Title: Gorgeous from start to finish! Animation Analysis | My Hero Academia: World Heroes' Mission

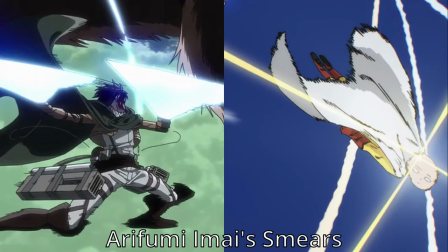4:08 You'll be able to tell which animator is animating just from the way they draw smears and just from the way their animation is timed.
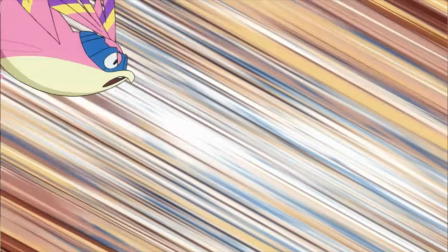4:15 In this case, the way the bird pops out from his hair is really cool because initially it's just slow,
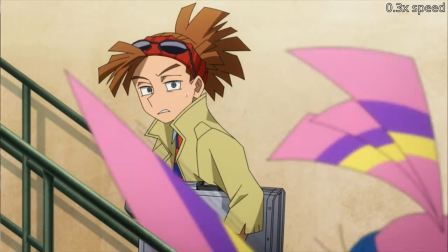4:21 just coming out of his hair, and then it speeds up really quickly. So the timing is really good. Then the bird goes and farts on Deku's face, which is kind of weird. It was a funny little scene when I first saw it, but then I got context about the scene and it just became a little bit sus next we have this scene from yukuna kosuka which is overall one of my favorite scenes in the entire movie it's the first time while watching the movie i went wow geez that was so good this looks so good the background here is entirely animated in 2d everything here is 2d animation and yukuna kosuka just keeps getting better at 2d animation every time i see him animate.
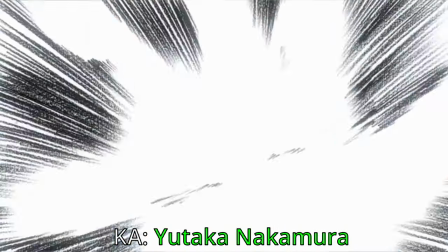5:08 He's another animator who looks up a lot to Yataka Nakamura and you'll see very similar styles of animation from Kosaka. His most recent cut was the finale of the My Villain Academia arc from season 5 of My Hero Academia
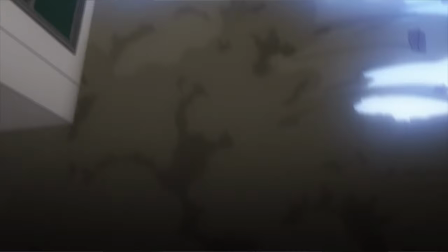5:18 and it was so similar to Nakamura's style that I bet most people watching just thought it was Nakamura.
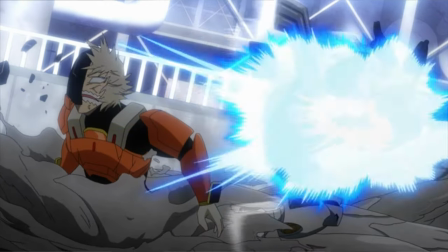5:24 He also did that earlier in the season with the Iida clip that everyone thought was again animated by Nakamura which it wasn't.
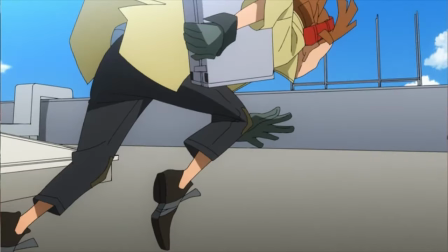5:30 It was animated by Kosaka again. Here however it just looks like he's doing his own thing.
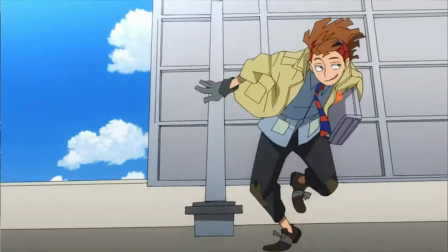5:34 It doesn't look like anything that's inspired from Nakamura except for the incredible background animation. As far as storyboarding goes I'd say this is the second best storyboarded scene in this movie because the way the scene flows
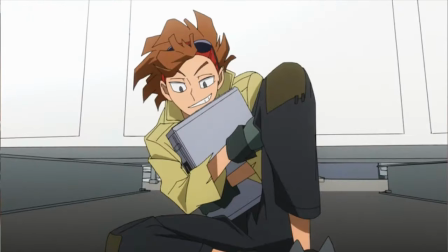5:48 here is just so good especially this one cut where Rhodey is always in the center of the frame so since the background is always changing with respect to the foreground character you can create the illusion of movement and the background here brilliant 2D background animation especially this sequence where he's, Rodi's running backwards and he sits on the chair and he rotates with the chair. This is so well storyboarded. I can't even begin to think about how you'd come up with this scene.
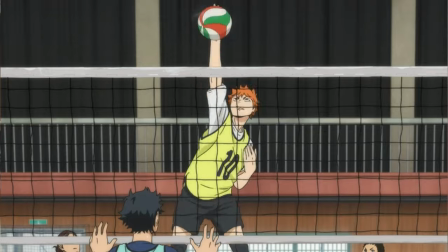6:14 It reminds me of that scene from Haikyuu where the ball is rotating super fast but from our POV the ball is just still and the entire background, the illustration, is rotating very fast. It reminds me of that but here it's not just an illustrated background that's rotating, it's an animated background that's rotating and it's way more complicated because it's not just a ball in the
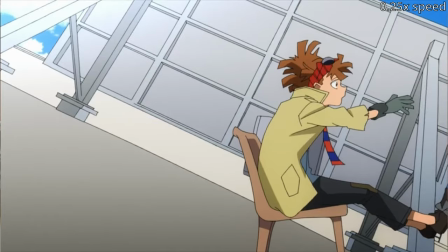6:33 foreground it's a character and the character obeys the laws of physics especially when he hits the ground and his clothes
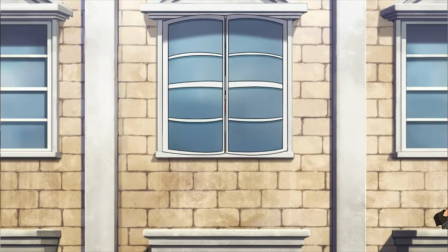6:39 fall over him this scene is just super cool kosuka's scene doesn't end there it has a little bit more goofy character acting a bunch of funny faces just helps with more character building and just from this one scene you can tell so much about rhodi's personality and that's just the power of animation conveying the nature of a character just from animation.
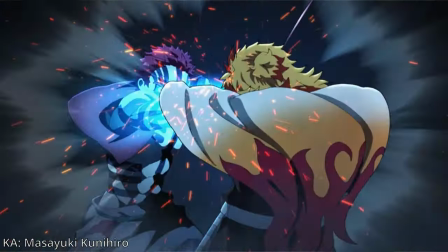6:59 Like Akaza from the Demon Slayer movie, you could tell he was a high-level martial artist right off the bat from the way he fought and just the stances. You don't need to explain that through words. You can just show it via animation. After this, we have some more humorous character acting sequences by Fumika Araraki, an animator I have never heard of before. So he slash she should be pretty new to the industry and already doing a pretty good job. Of course, they are able to do such a good job because they have Yoshihiko Umakoshi acting as the animation director. Having a solid animation director is just so advantageous. Younger animators get big opportunities to animate and they can animate confidently because even if they screw up a little bit, one of the biggest named veterans in the industry is there to correct your mistakes. We have one more scene by Fumika Araraki which is where the layout looks really good.
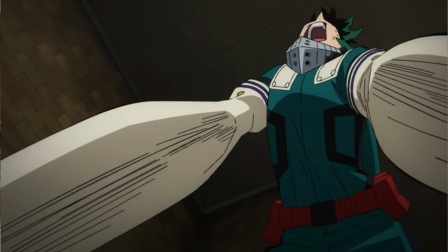7:47 Like we see Deku from a downward point of view here and it looks like it's shot in a wide-angle lens.
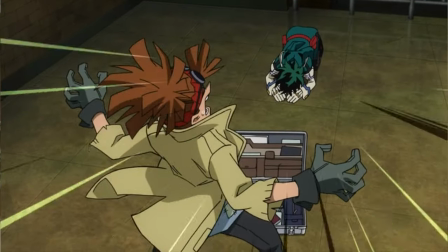7:52 The storyboards and layouts here are also pretty good.
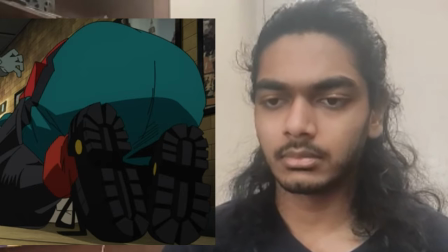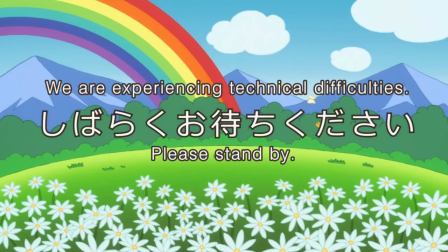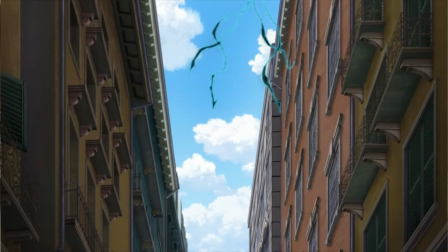8:05 Then comes the scene where Deku is being chased when he saves Rodi which is again an extremely cool segment. This has some really high quality black whip animation. Remember in the show where Deku said that black whips cannot really do everything?